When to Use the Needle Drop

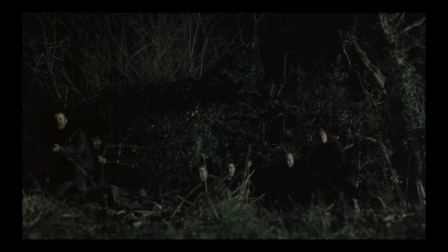8:13 And when Mickey's revenge begins to take shape, with his gang-murdering Bricktop's henchmen, the music that was playing during the boxing match begins again.
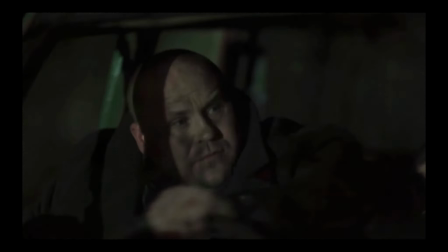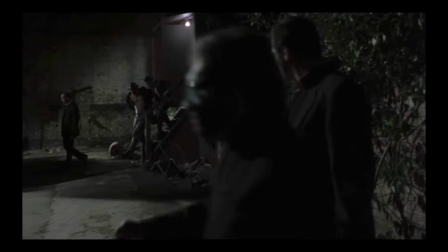8:33 This shows that this was a real flight of detention place, outside the ring, between Mickey and Bricktop, and Mickey is about to run the final question.
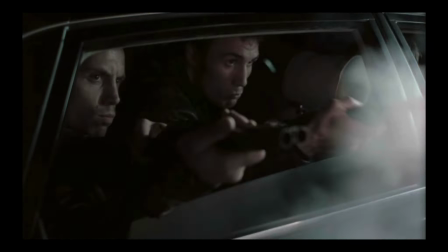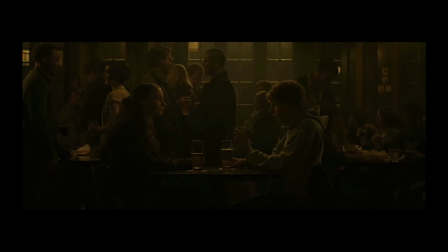8:51 Therefore why wouldn't love of the common people have worked in a social network? It was completely out of place thematically, even in an ironic sense.
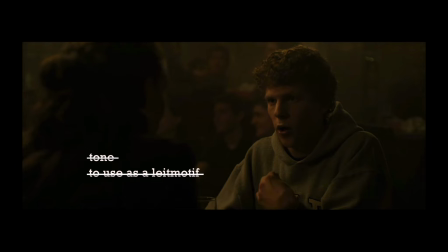9:00 In order to use a song as a leitmotif, it needs to match the whole film internally, and not Only did it not match the opening scene, it didn't fit in anywhere else either. It may be Sorkin's style, but it didn't fit Finch's. And like it or not, the director has the final say.
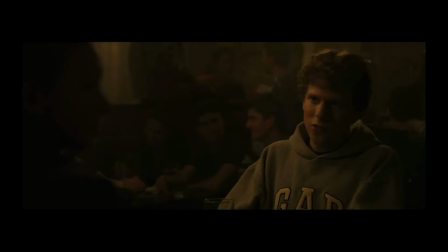9:16 In conclusion, there is no real right answer to when a score should be used and when an existing song should be used.
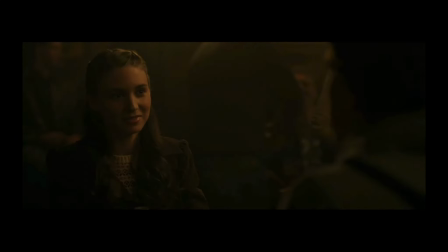9:22 It comes down to the style of the filmmaker. But it has to be the right song, and that's more difficult to get right than hiring professional composers to create a score made specifically for the film.
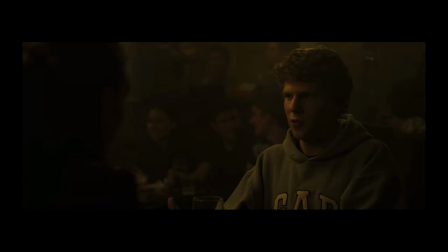9:33 Music, like any other part of the film, needs to have a real purpose behind it, that builds on the story it accompanies.
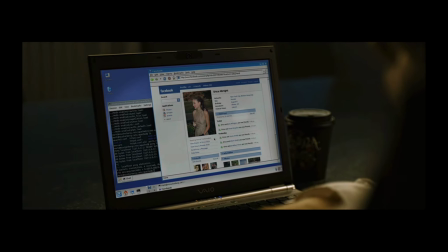9:41 In the end, Aaron Sorkin got his wish in a social network, at the close of the film,
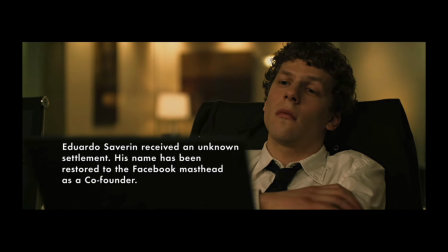9:47 whilst Mark is awaiting the response to a friend request he has sent to Erica, Baby You're a Rich Man by the Beatles plays.
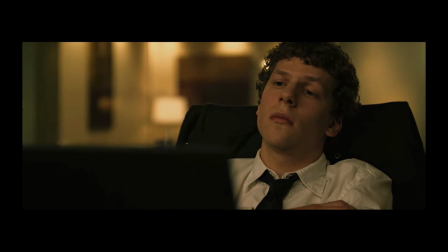9:53 The song fits the scene. On the surface, the lyrics obviously relate to the character's current state.
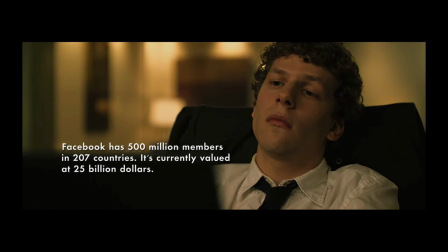9:59 He is now a billionaire.
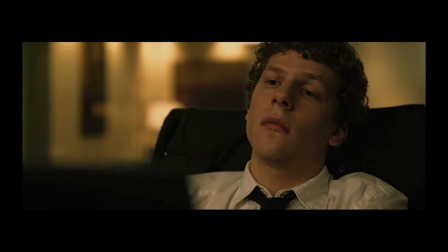10:01 However, the song also hints at greed and the disdain for the hoarding of material wealth, which again fits the character and the tone of the film.
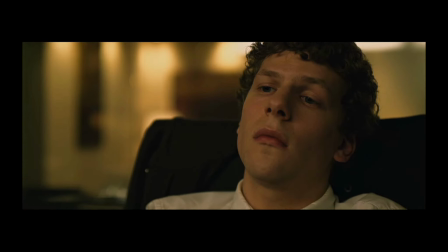10:10 Regrettably however, this song, Harren Torkin didn't write into the screenplay.